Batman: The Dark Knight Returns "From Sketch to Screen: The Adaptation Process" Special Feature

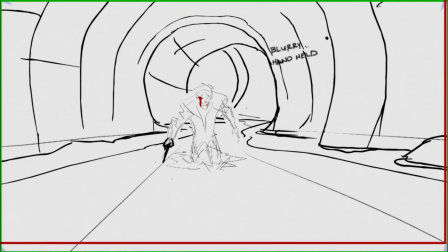[16:36]
And I told him, I want this fight to be like as much like the comic.
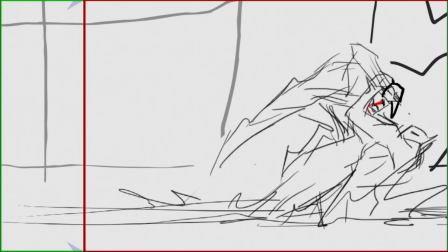[16:41]
The one thing about the comic that I liked, I love the idea of Batman choking Joker.
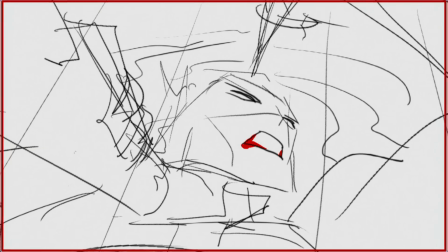[16:45]
At the same time, Joker is shivving him, and of course it's it's quite a gruesome sight.
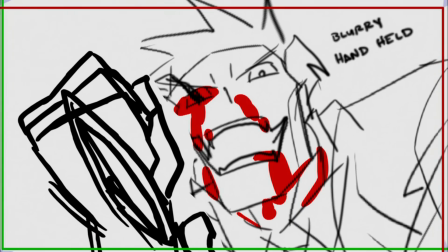[16:51]
So I wanted to set this up that, once Batman and Joker start to go hand to hand,
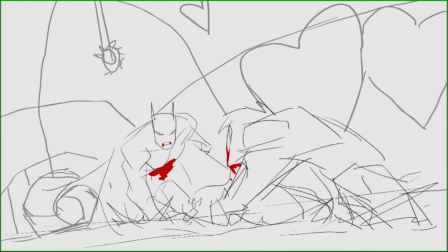[16:56]
you'll realize that Batman should win, But I wanted to do this idea that, Joker, because I wanted to,
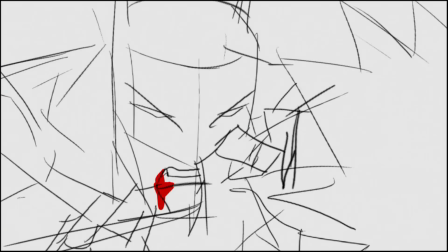[17:02]
in order to even the playing field, I wanted him to have these kind of like very dexterous type of fingers or hands, and that's why Joker with a knife is quite deadly, and actually is, a good kind of pair off with Batman's kind of martial arts prowess. And of course, we get the big reveal here. Batman is choking Joker, and then Joker just starts stabbing him.
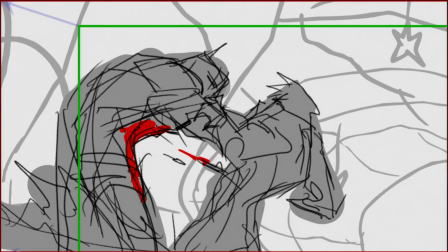[17:24]
And he's actually stabbing, if you notice, he's stabbing him in the same area that he was shot at, so it's actually quite gruesome.
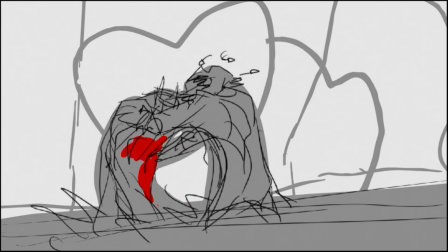[17:31]
But like I said, I wanted to make it so that Batman had no choice whatsoever.
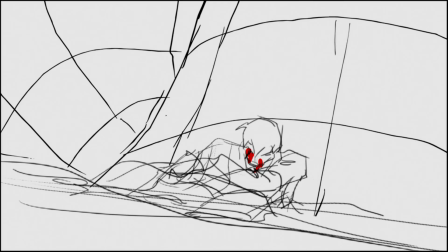[17:36]
He had to destroy this monster. But even then, he didn't actually kill him. He broke his neck so that he's paralyzed, but didn't kill him.
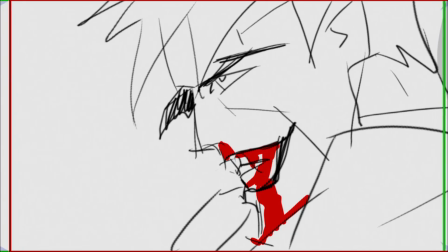[17:45]
You see the couple kind of run away because they think that Batman broke Joker's neck, and so they're gonna tell the cops and everybody.
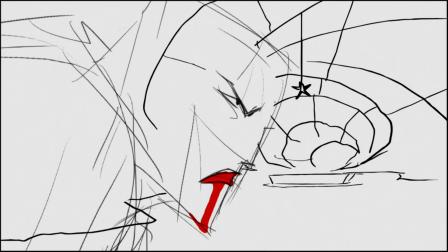[17:52]
And then Joker, last kind of defiancy,
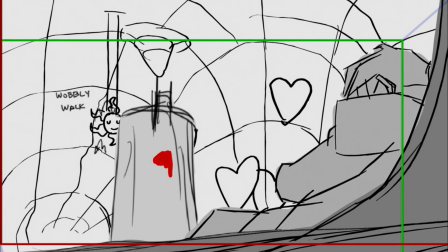[17:55]
he breaks his own neck, and knows that by the time the cops find his body, they will blame Batman for it.
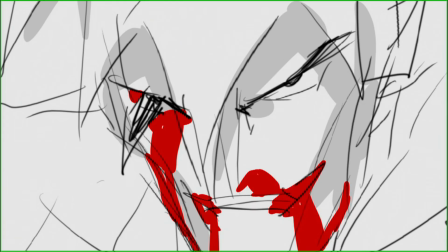[18:05]
That's his biggest joke, is that he gets to have the last laugh.
And they'll kill you for it.
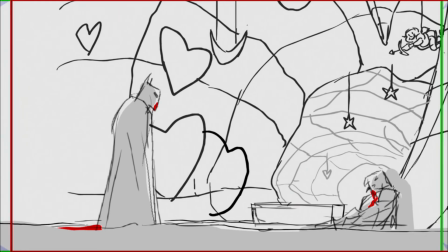[18:11]
If you listen to the music, I want to give credit to Chris Drake, the composer,
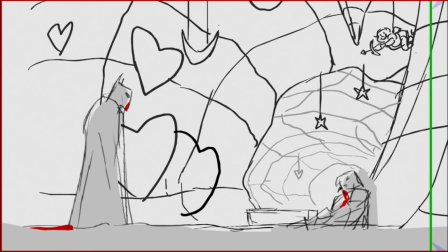[18:16]
because I pitched this idea, and God bless him, because he ran with it and just made something amazing.
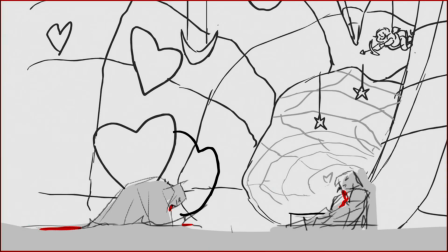[18:21]
So if you're really kind of astute and listen closely, it's got this kind of
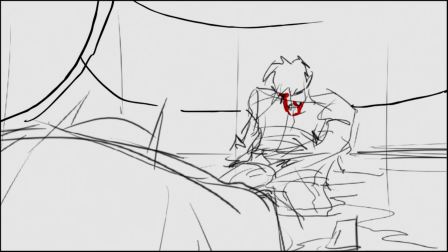[18:26]
and it's playing in the background, and you'll hear it in this carnival sequence, and it actually goes throughout the entire sequence.
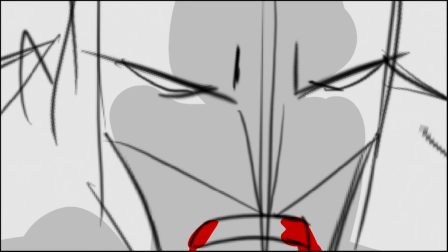[18:32]
As the scene progresses, when he starts talking to Batman before he breaks his own neck, well,
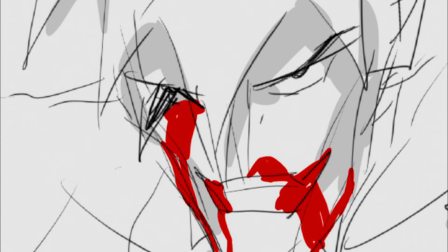[18:37]
what I wanted to do with the music-wise is that I remember telling Chris exactly these notes.
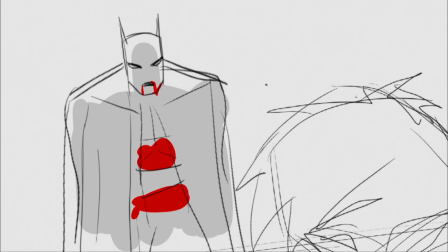[18:42]
I want the same but I want it slow, like dun dun dun dun.
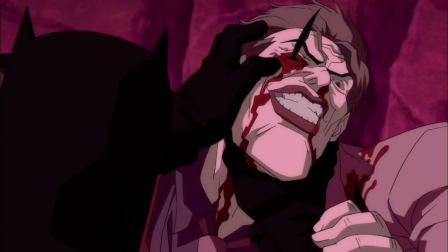[18:48]
But it's going slow and slower. It's almost like it's mimicking his heartbeat.
We can still end on a high note.
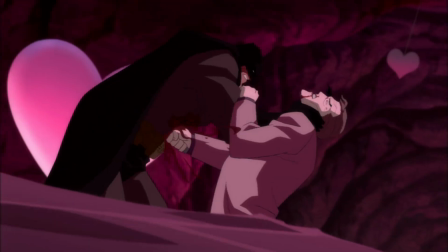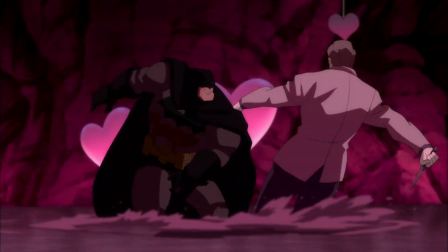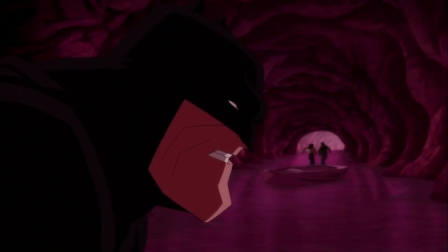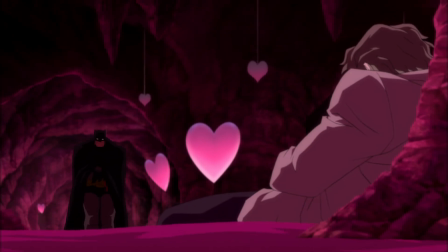[19:12] You're in trouble now. Come on, finish me.
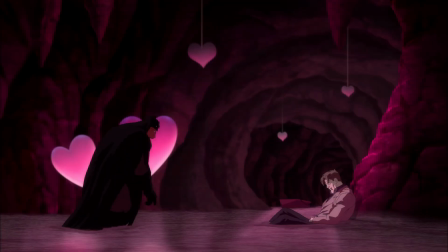[19:23] Doesn't matter. I win. I made you lose control.
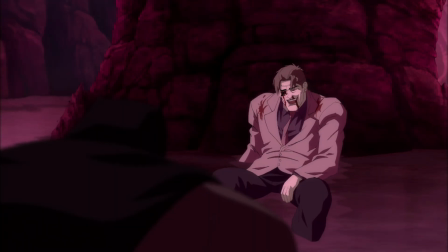[19:32] And they'll kill you for it.
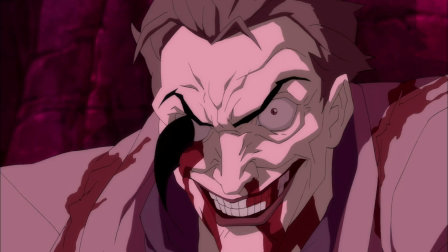[19:39] See you in hell.
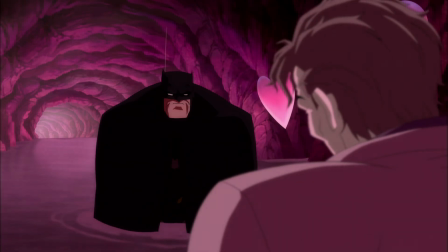[19:46] We
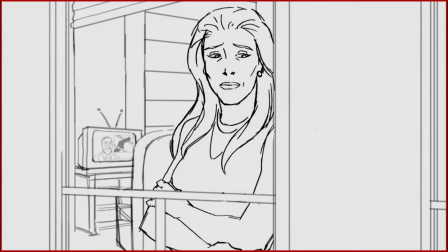[19:51] We interrupt this program to bring you a special report. We now go live to a statement from the President of the United States.
Okay, so the next sequence where we'll be looking at is the very famous Corto Maltese sequence.
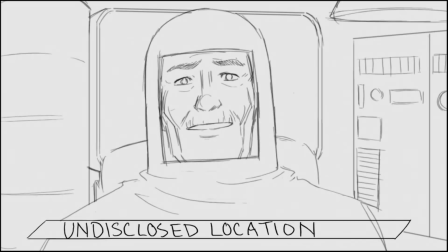[20:05]
Here we've got the crazy president in his either his hazmat suit, or in some of the people on my crew actually thought that he was in a spacesuit, so it's kind of funny. And we had a lot of heated debates about that.
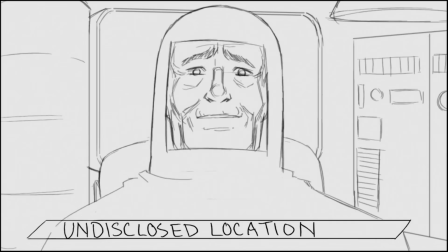[20:21]
So then it goes to the scene where I like it because it's like this hard cut right to, here's the impending danger of the gigantic nuclear warhead.
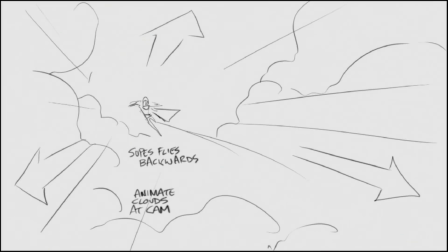[20:29]
The actual animation of this scene is beautiful. I don't know whoever animated it, but it looks amazing when Superman catches it.
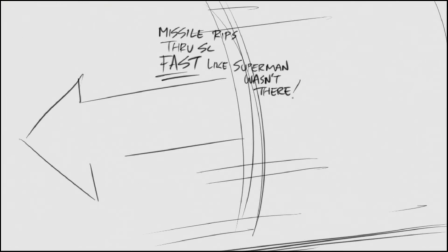[20:34]
It's actually one of my favorite shots of the film.
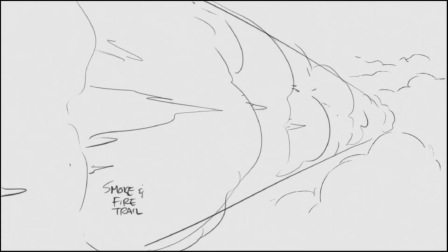[20:36]
And so what we wanted to do is we wanted to go back and forth from like this impending
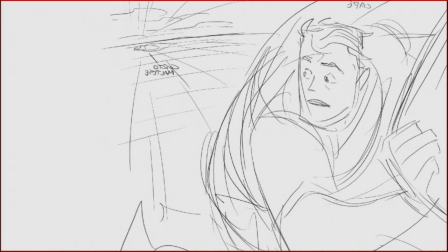[20:41]
doom that would basically end the world and go to Gordon.
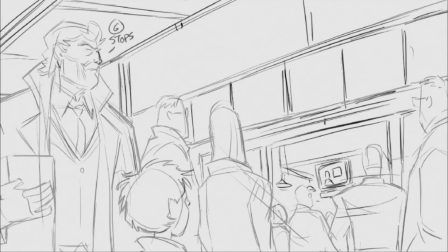[20:46]
He's retired now. He just wants to stay retired and have a quiet life with Sarah.
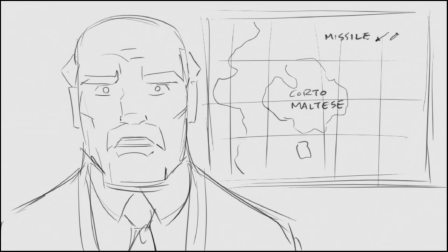[20:53]
And now it's suddenly, the reality of all of these things coming to its fruition, of Joker's plan of starting World War III, the Soviets retaliating to the U.S., and Superman, as an agent of the United States has to,
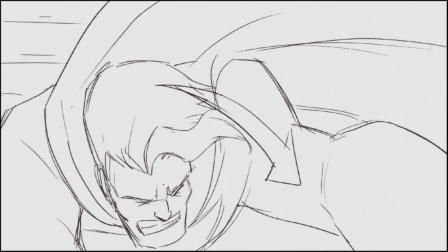[21:10]
protect everyone. And here he is, moving the nuclear warhead up into space.
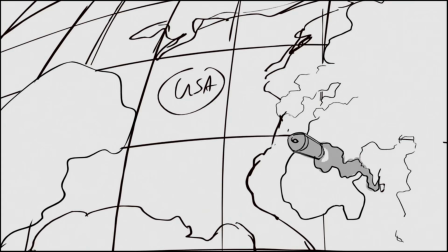[21:17]
And then it'll detonate, and this is going to set up the very kind of famous sequence where he's in the nuclear blast.
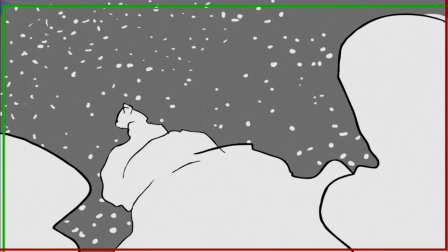[21:24]
And I wanted to make sure that the nuclear blast is what causes the EMP pulse, which will then cause Gotham and the eastern seaboard.
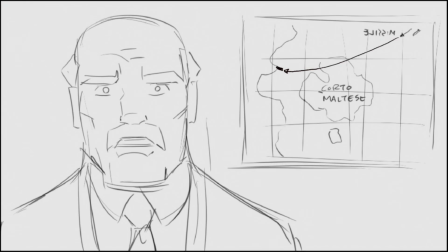[21:31]
I think actually most of the United States loses power, and here we've got some sequences where it all loses power.
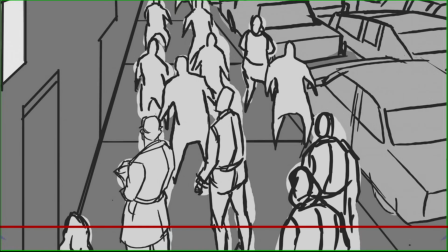[21:38]
We go to this wide shot as Gotham kind of goes out. The sound design on that, on the actual final animation, is amazing.
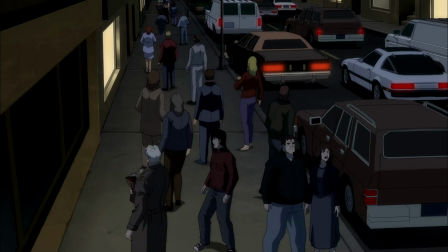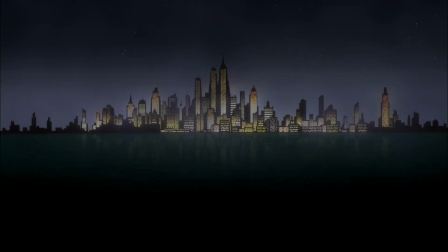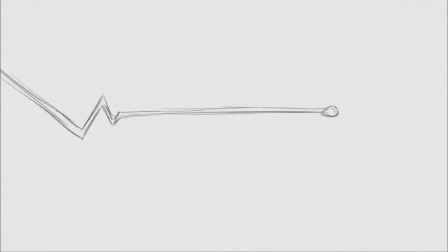[21:55]
And then here we bring it back to what's happening with Batman, and now the power goes off, and we realize that, is he dead too?
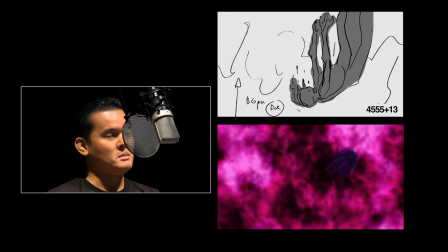[22:03]
So in this sequence, one of the things we had to tackle for the Superman and the nuclear blast, it was really hard to try to
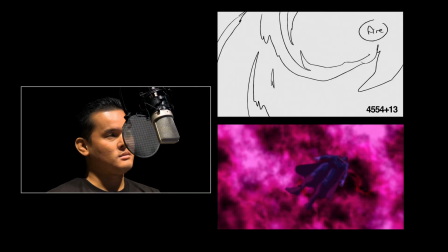[22:12]
convey like what Miller did, because I think it's one of the most kind of impactful pieces in the graphic novel of what he did.
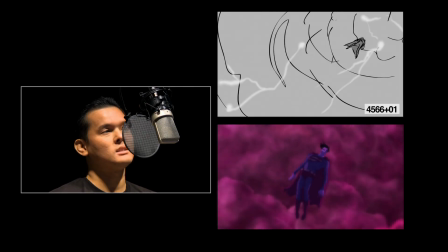[22:20]
Like I remember it's zombie Superman, it looked amazing, and trying to translate that. And luckily I had my color stylist Bill Dunn.
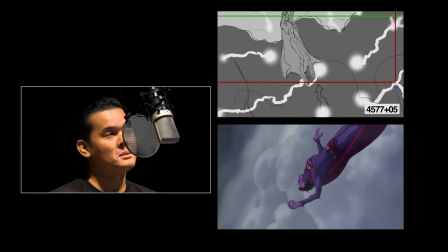[22:27]
He bless his heart, because he knows color, and so he made sure that Lynn Varley's colors try to really translate through.
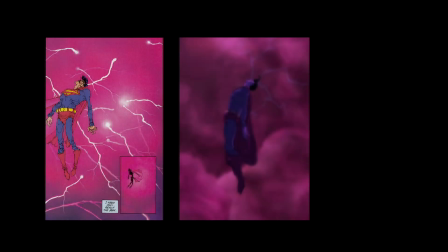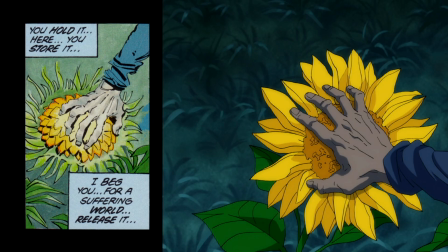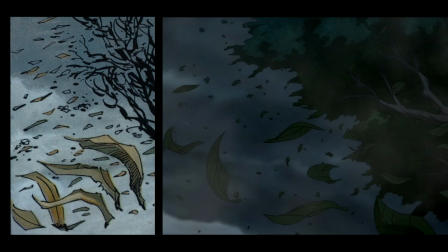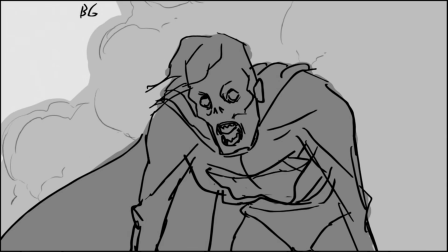[22:53]
So then we go to zombie Superman as he, touches the sunflower and gets
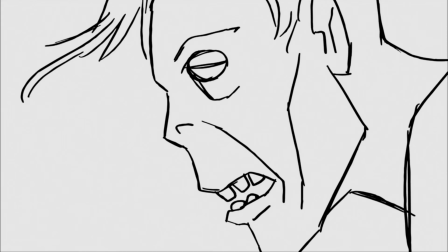[23:00]
rejuvenated by Mother Earth, or the rays of the sun that the plant life has basically sucked in.
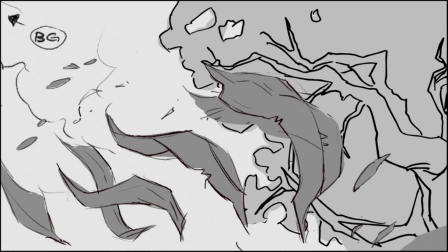[23:06]
And then I even went with the idea of thinking, well, in part one I had the water be water. If you look at part one and part two, it's kind of a theme. Bruce's parents die in part one in the rain. It kind of the rain reminds him of his parents' death. When he comes back for the first time, it's like, in the comic, it's like baptism, with the rain on his chest. So I wanted to recall that in this footage with Superman, because we had Superman near death, and what we're seeing is that him rejuvenating from Mother Earth,
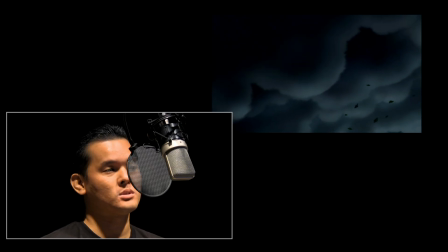[23:44]
and there's a shot, I think, of the sky as the rain starts to fall towards camera, and then one of the images that I wanted to do, because I remember Bruce,
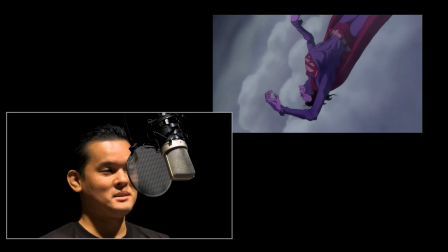[23:52]
he was like, I have no idea what you're going to do about Superman, from zombie Superman to regular Superman.
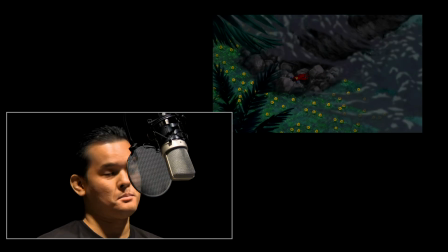[23:58]
I pitched the idea like, hey, what if we just went to his back where it's all emaciated and his Superman S is all kind of crumpled,
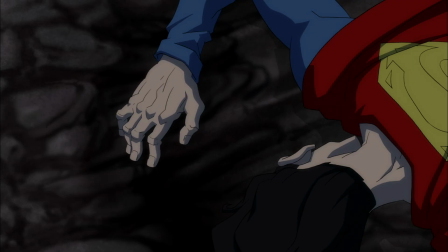[24:05]
and then as the rain is hitting it and he's rejuvenating,
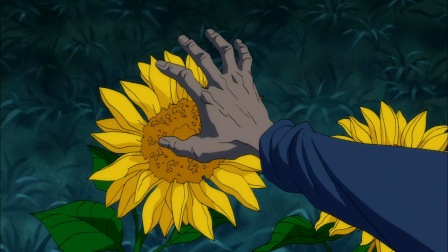[24:09]
both from sucking the sunlight from the plants as well as the, Mother Earth type of thing,
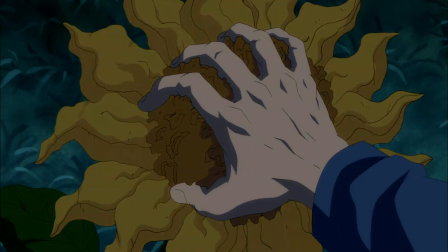[24:15]
where the rain is kind of, giving him a baptism, so to speak, and it's kind of that callback.
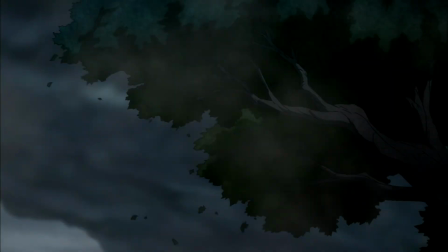[24:20]
And that's why we ended up doing that one last shot.
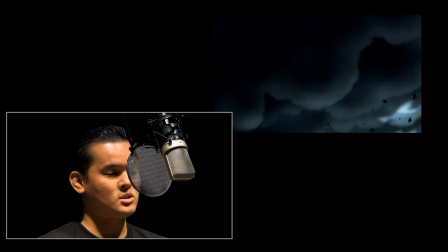[24:24]
And again, it's also a play on the shot that we saw with the introduction of Superman, where we ended on his Superman-ness.